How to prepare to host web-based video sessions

Matter of fact, let me see if I can freeze this. Okay, I removed the diffusers off of that.
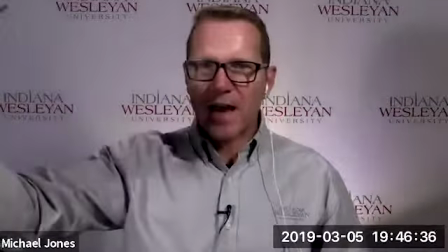Now that is acting as my key light.
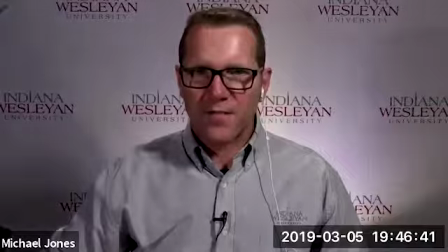It's a much harsher light now coming at me, especially if I can still dim it down to do kind of the same thing.
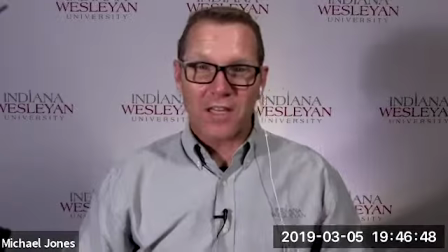But if that's on full, that now becomes my key light, and this other light becomes my fill light.
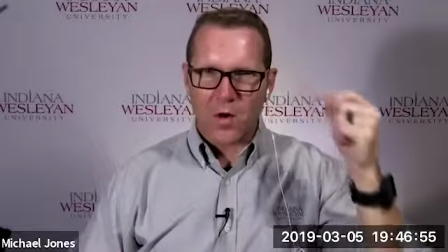So you can see now that I've got quite a bit more gloss to my skin because that light is so much harsher.
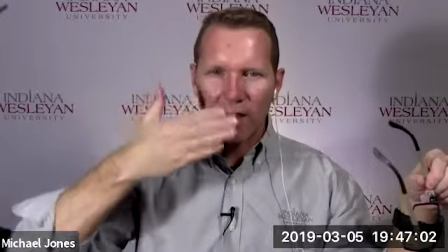You also notice I've got a lot harder shadows from that light. Okay, let me put the diffuser back on there.
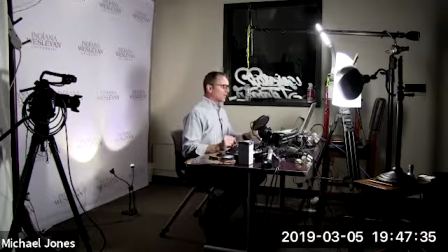I'll be right back. Okay, that's with the diffuser paper back on, and let me switch it back here.
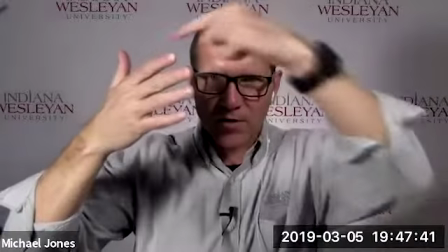So now those shadows aren't as harsh. See how they're softer edged? They're not as hard lined.
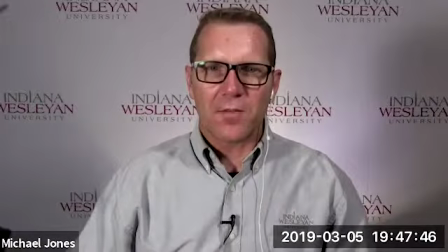And I can dim that light bulb back down because it's a dimmable bulb,
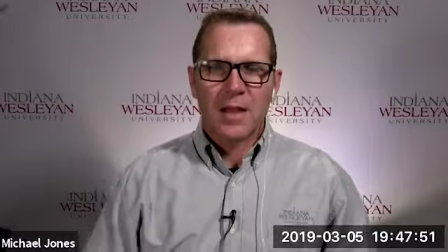and put my key light back to my key light. So that's kind of the difference in how those lights work.
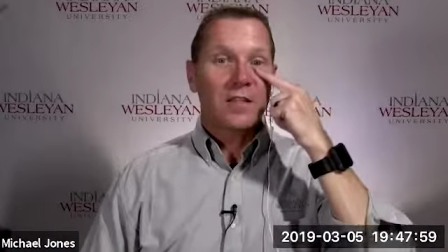Now, I do have my glasses on, but if you notice that you can see light, I don't have these raccoon eyes because my lights are coming in at nice angles.
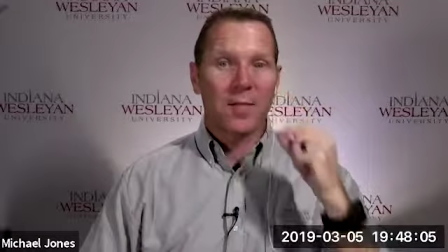And I also have a glint of light in my eyes, which keeps my eyes alive. Now, the glasses, let's talk a little bit about glasses. Many of us wear them. If I'm looking up like this at the camera, I've got this hot spot.
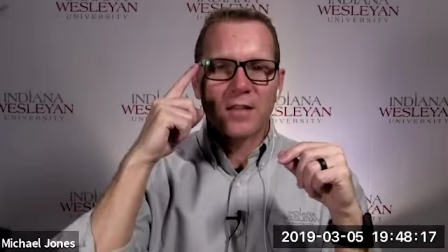Oh, here it is on this side. This hot spot that's hitting in my glasses and reflecting off of them.
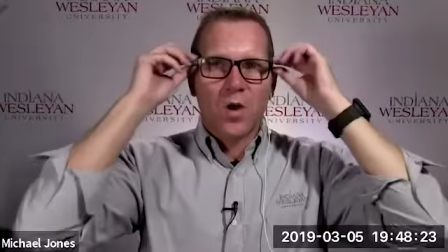A trick for fixing that is simply either to raise that light just a little more or raise the back of my glasses just a touch, like this.
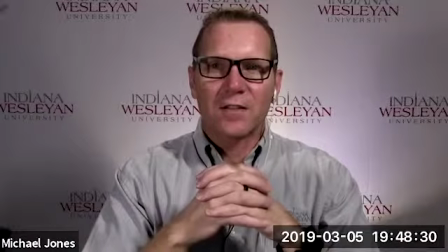Now I can take that glare completely off my glasses, and it doesn't look unnatural as long as nobody sees me do it.
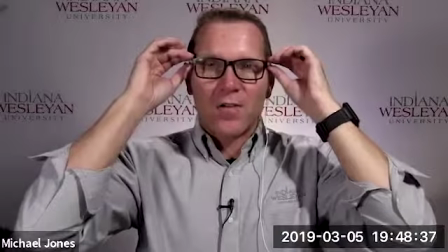A lot of people won't even notice that it's happened. Another thing I want to caution you is some people will wear their glasses down low like this because they're looking over the top of their glasses and then looking at their glasses and back over the top of their glasses. If that beam of those glasses is going across the pupil of your eye, your audience is going to disconnect from you. It's important that we have eye contact with our audience. So I just wanted to make a couple of observations there.
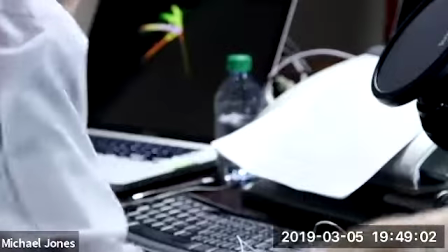All right. Let me go to a close-up and talk a little bit about this diffuser, or not diffuser, but this little box here.
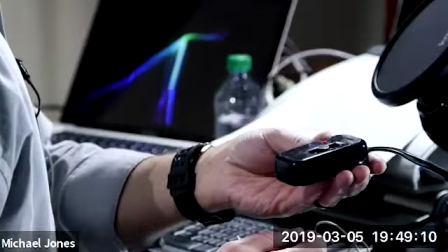I picked this box up. I think we got it from Lowe's as well, because that's our local hardware store.
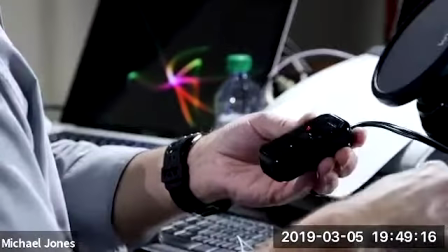But the other end of it goes to a plug that plugs into the outlet, and then the lamp plug plugs into that.
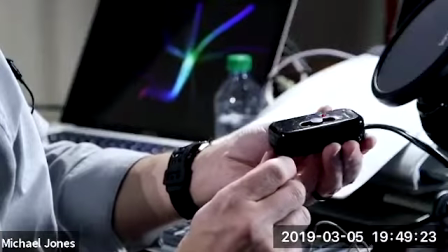And it's got a little controller here. Let's see if I can bounce the light off of it. There we go. That slides up and down.
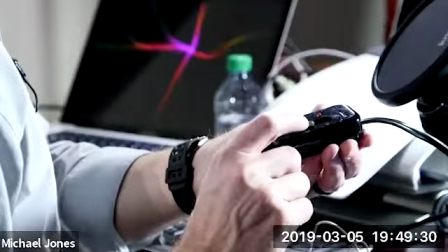And that gives me the ability to dim that light or really brighten that light. It's a fairly inexpensive solution as long as you have a dimmable bulb. But that allows you to adjust your lighting to give the right amount of light for what you're trying to accomplish. So again, just a inexpensive little dimmer that's household based. It's not like professional gear. It's something you can buy for your home. Okay, so we've talked about the key light, brightest light in the room. Talked about the fill light. It's the second brightest light in the room, and it's simply to fill in the darkness.
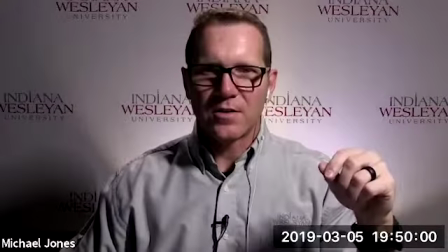So if we turn that fill light off, you can see how dark that side of my face becomes.
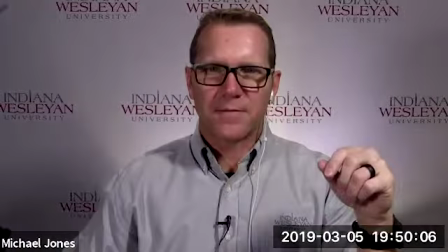So we want to be able to add some light to that and try and get a more even lighting schema. All right, so that's the fill light. Now we're going to talk about these backlights here.
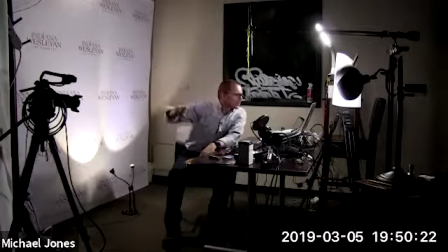All right, on the backlights, let's see, can you see? I'm going to go adjust this camera so you can see them all.
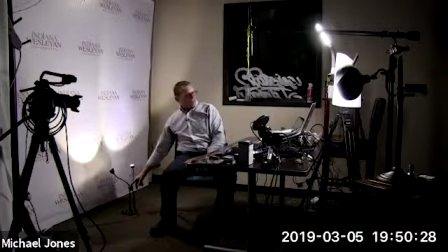But first of all, let's talk about the background lights. This little light here, I bought it at Lowe's,
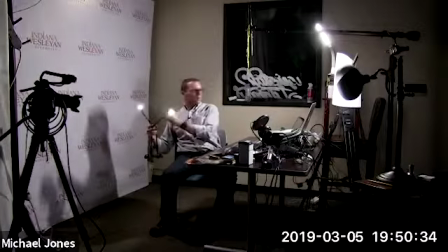and it's just got two little flexible eyelets on it here, okay? And so you get it shadowed.
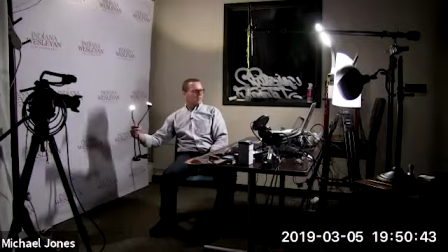It's like a little alien looking thing, but man, you talk about a handy light to have for this type of thing, because I can throw those little bulbs just about anywhere I want.
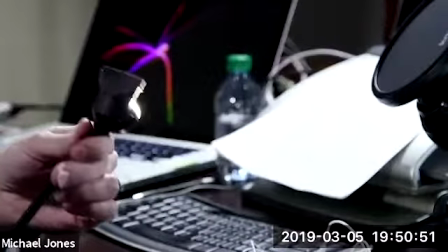If I give you the close-up on this, you can also see that I have some little pieces of what's called gaff tape.
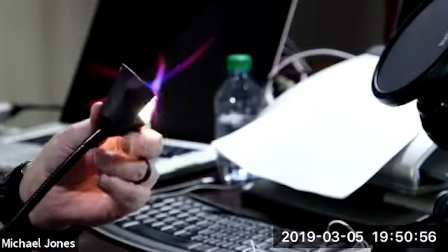You can do it with duct tape too, because these don't put off a lot of heat.